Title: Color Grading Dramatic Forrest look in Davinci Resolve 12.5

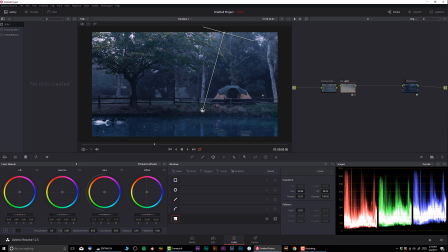(11:11)
bit of bump of light okay just like that and possibly let me maybe warm it up slightly okay the way we have sort of a mysterious forest
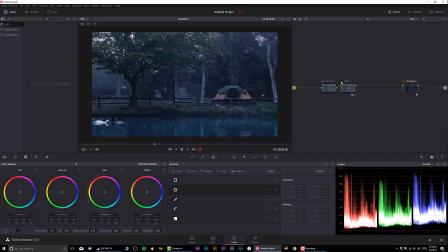(11:25)
look okay like that looks fantastic now let me take
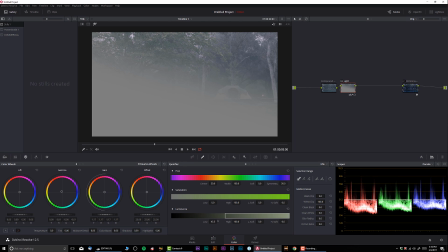(11:32)
it away a little bit from the shadows very slightly so it gives more 3d dimension
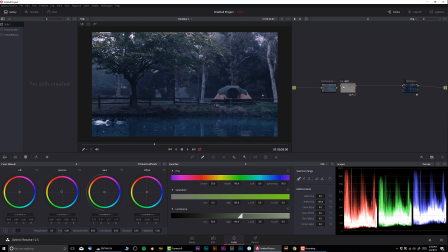(11:42)
okay just like that like that looks perfect okay let's take a look before and after before and after so that looks great and finally i'm gonna do a little bit of vignetting
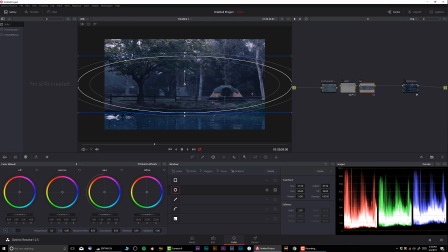(11:56)
okay just like this boom very simple very straightforward okay midtones crush it down a little bit inverted the way we have our viewer focused on this area where we want it to be okay
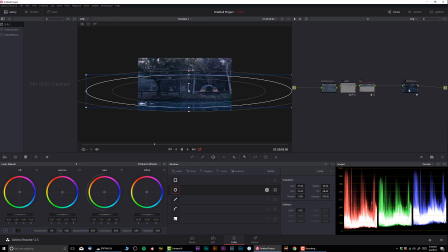(12:16)
let me go down a little bit like this okay so let me
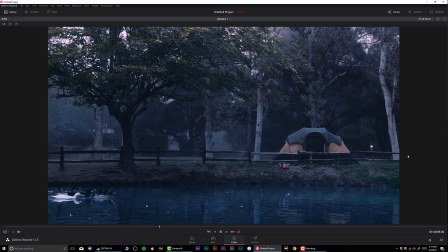(12:22)
go into the full screen and let's check it out before and after so that looks really cool I really like that look so we're pretty much done here and what i would do if i would be working on this project i would actually take it later in the after effects and i would add a little bit of
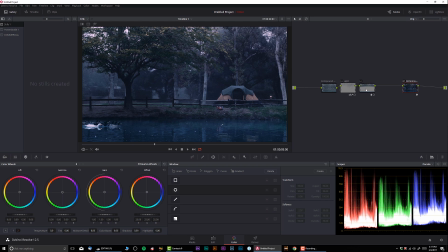(12:41)
fog and maybe a little bit other visual effects but for now i guess i'm going to do it as a very last note let me remove a little bit of noise because it's still very grainy and i don't
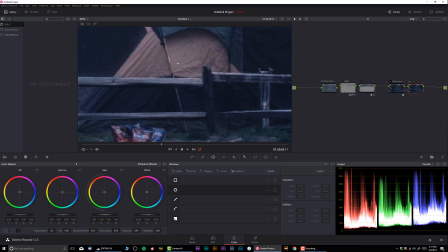(12:54)
like that we can see that there's a lot of grain so let's let me zoom in on
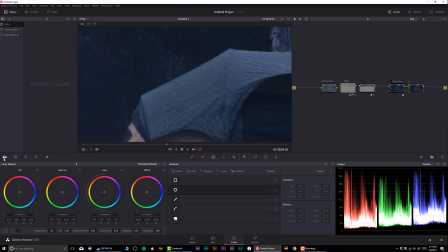(12:59)
one solid color okay just like this and I'm gonna use temporal noise reduction let's do three frames medium okay let's keep medium let's see let's do something about six
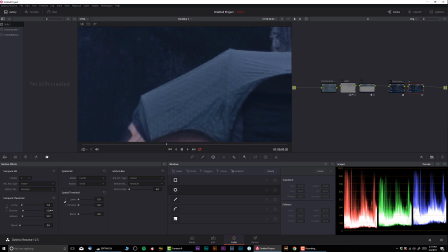(13:14)
and ten or twelve okay let me check it out really quick before and after that looks great and by the way the temporal noise really stalling down your computer so if you guys have the temporal noise you thinking of adding it later what I
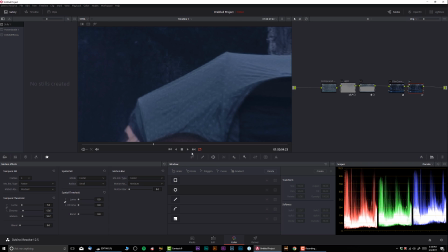(13:32)
would do I would get a couple clips and I would sort of play around with them what's the best mutual value and for example okay let me save this really quick and for example I would delete everything prior
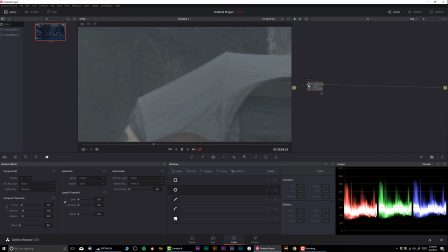(13:47)
the noise reduction so this is a good noise reduction and I would grab a still from this okay just like this and I would call it change label noise reduction okay so let me go back to
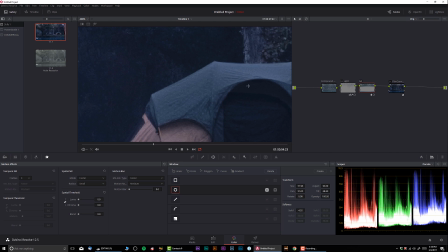(14:03)
the grade and let's say you have a bunch of clips that you already
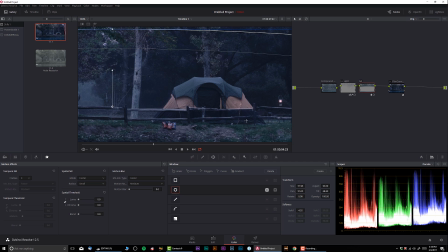(14:09)
color graded and you want to add noise reduction in the end instead of adding it manually since this node only contains no noise reduction I'm sorry all we can do
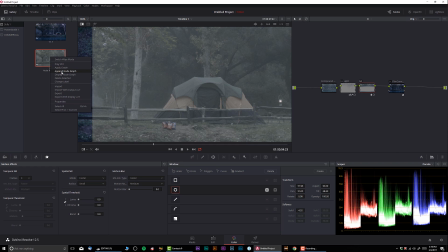(14:20)
is right click on it and select append note to graph and
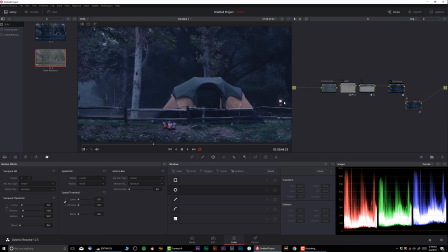(14:26)
it would add itself as the last node that way you can add it to
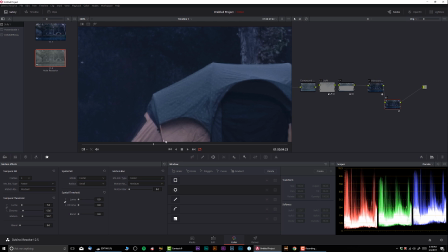(14:31)
multiple clips with just pretty much one click of a button okay so let's go
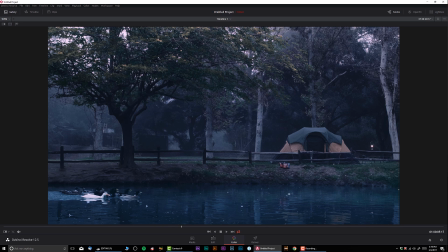(14:36)
in the full screen again and let's check it out what we've done before and after did I push after there we go so that looks great thank you guys so much for watching make sure to subscribe and I'll see you soon